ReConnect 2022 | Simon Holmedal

And then we're running another HDA here that I built. It was pretty much the first thing I ever built in Houdini. It's just an infectious system that spreads wires from a seed point.
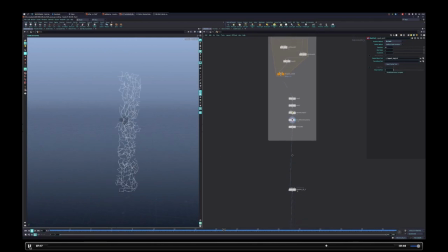(12:20)
And this gives us our skeleton, if you will, for this kind of rig.
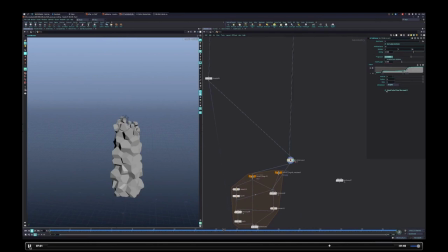(12:25)
And then I use another tool here, which is called Fold Curves, which is another HDA,
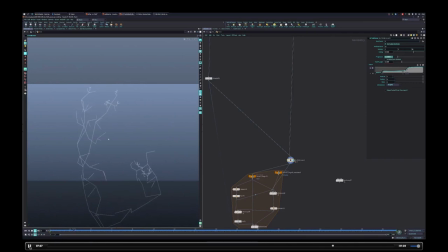(12:30)
which basically just allows us to transparent all these wires together. So you have like a hierarchy structure that kind of like a joint system or Kinefix sort of thing.
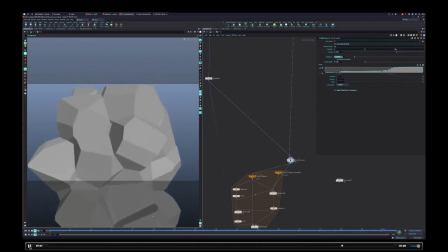(12:44)
But it's not using that, it's just using math. And then you can apply this transformation to a packed prim. So now we have this, it's a little bit stiff still. I've kind of added this little curve here to kind of break up the motion, so it's a little bit more jittery, because I was after something a bit different.
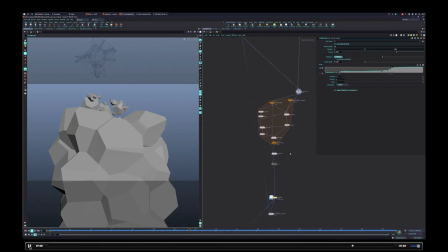(13:02)
But it wasn't enough, so I decided to do a little bit of trickery here, where I unpacked the points and then reprojected them into nearby points or pieces that have a higher hierarchy value.
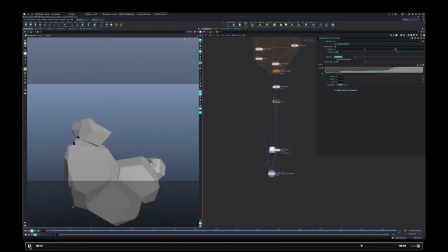(13:14)
So they basically just get pinned down, and it created this really sketchy motion that I quite like, where it just like felt like popcorn or a time lapse or something. And I kind of liked the imperfection of how they just snapped into place.
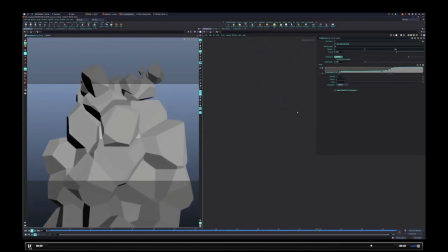(13:30)
That was what was going on there. We're just literally unpacking it and then reprojecting it onto nearby surfaces that then has the... I need to talk so fast because there's so much going on. Then we're just transferring those transforms over to the high-res mesh, essentially. We've essentially built the entire system there.
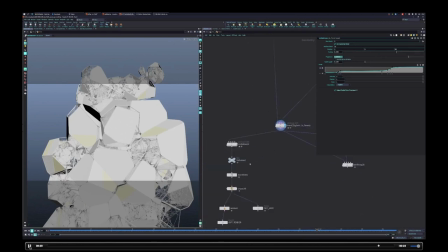(13:52)
Now we're and that's literally just transferring over the prim intrinsic attributes as well as the position. And we're unpacking it and splitting out the wires, which is the internal stuff for rendering.
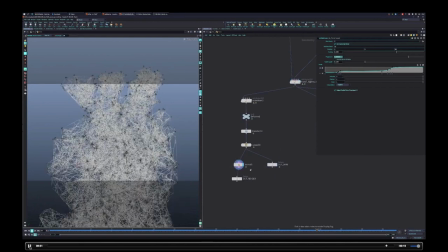(14:04)
And we're also taking out, so that's a lot of geo there. That's fine nowadays.
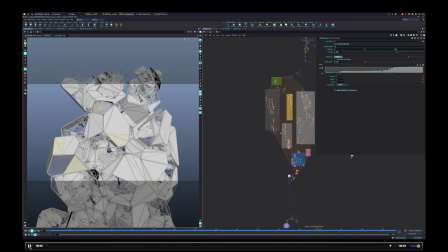(14:10)
Got memory on GPUs and that. So that's the entire network that build up that entire thing. This is it moving? Now it's moving.
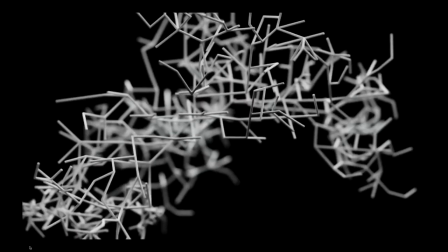(14:22)
So this is a demo of that kind of curve folding thing that's used in order to animate it.
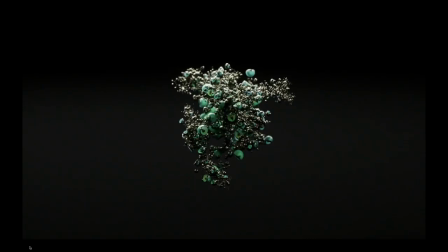(14:29)
So this is just that rig on its own, and I've overlaid it with a kind of set of packed prims.
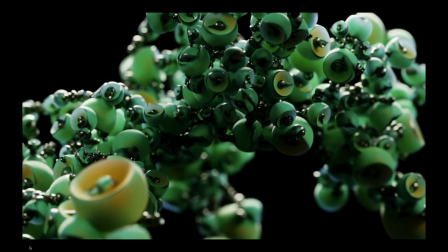(14:35)
It's just some random shapes. But this shows how it kind of parents to those things.
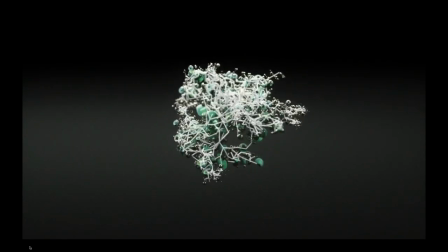(14:41)
It's a simple rig, really, just for demonstration purposes. So there you go.
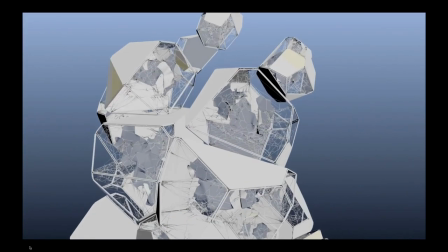(14:46)
Very handy. And that's the result of the tree we looked at. I literally just play blasted it out.
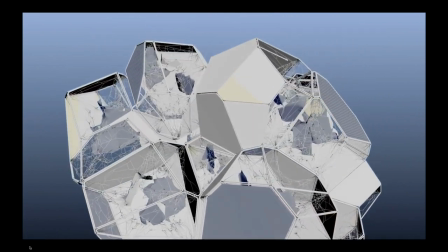(14:51)
Looks like some normals are flipped. Oops.
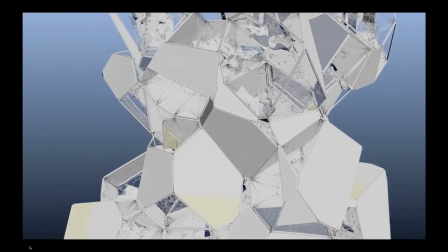(14:57)
But anyway, and all of these little suspended fabric pieces are then rendered with as a little web.
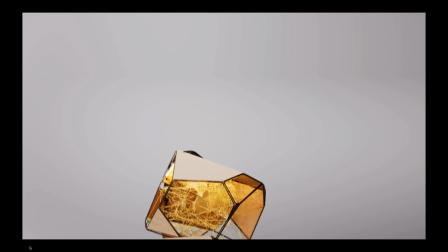(15:05)
You can see it here, just to give a little bit of order to the chaos.
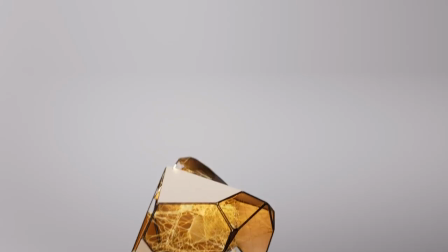(15:10)
So this is the piece.